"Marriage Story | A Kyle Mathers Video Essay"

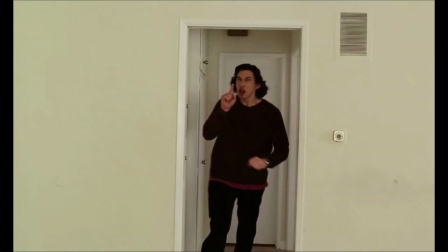(4:00)
The blocking in a sense parallels the relationship between both characters,
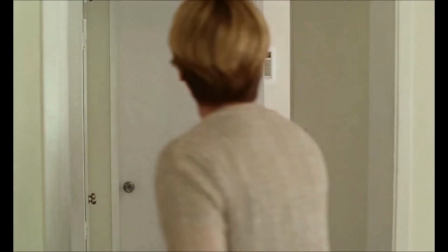(4:04)
with Charlie always moving away and deflecting while Nicole is following him and trying to get him to open up, similar to coaxing a scared animal out of hiding.
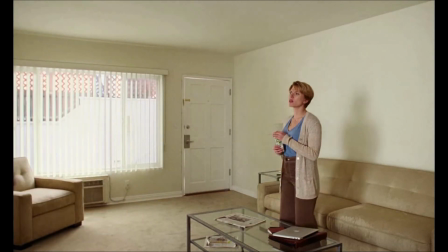(4:13)
The drink that Charlie gives to Nicole is a juice box, and when their argument intensifies, Nicole places it on the ground, but it can still be seen in the final shot of the scene.
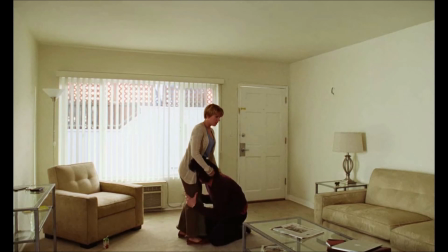(4:22)
The juice box is meant to represent their son Henry, who may not be physically present in this scene,
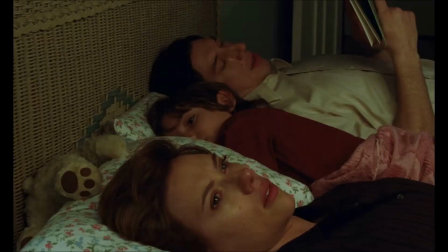(4:27)
but is still powerless in this situation, and is also a reminder to the audience of what both characters are fighting for.
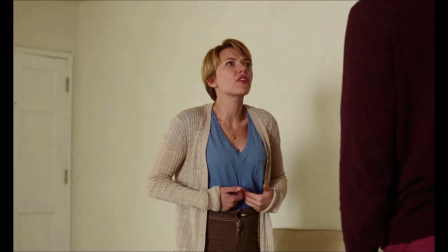(4:33)
As Charlie and Nicole are hurling insults at each other, the camera moves in closer to their faces.
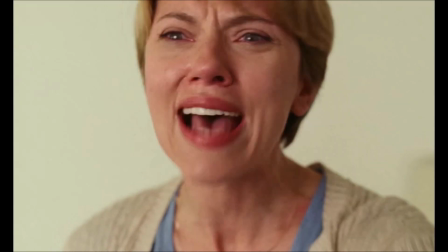(4:39)
Their raw energy during the argument intensifies, and their body movement and rhythm becomes kinetic in a sense.
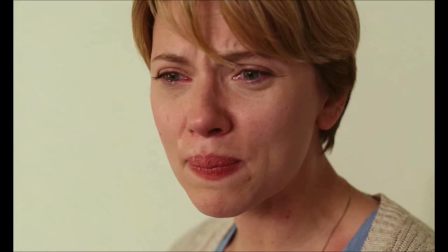(4:45)
Charlie and Nicole begin to lean into the frame while delivering their insults. This movement further enhances the emotional weight and power of the scene.
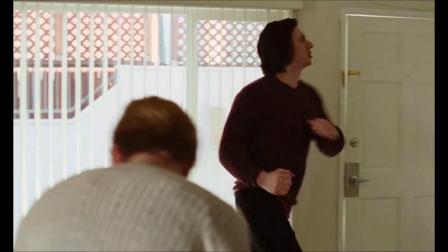(4:53)
Alright, so now you have seen how good blocking can enhance storytelling in film.
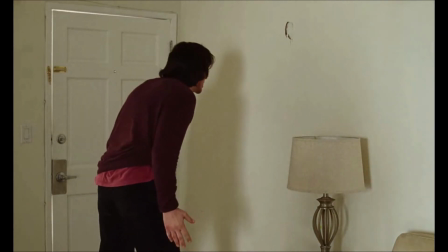(4:57)
Sometimes you don't even require dialogue to understand the emotion or objective of a scene.
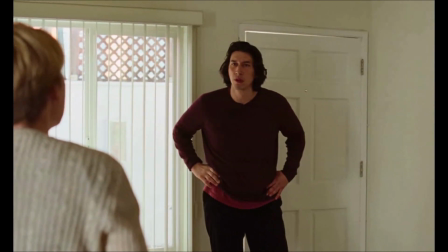(5:03)
Thanks for listening, and I hope you all have a great day.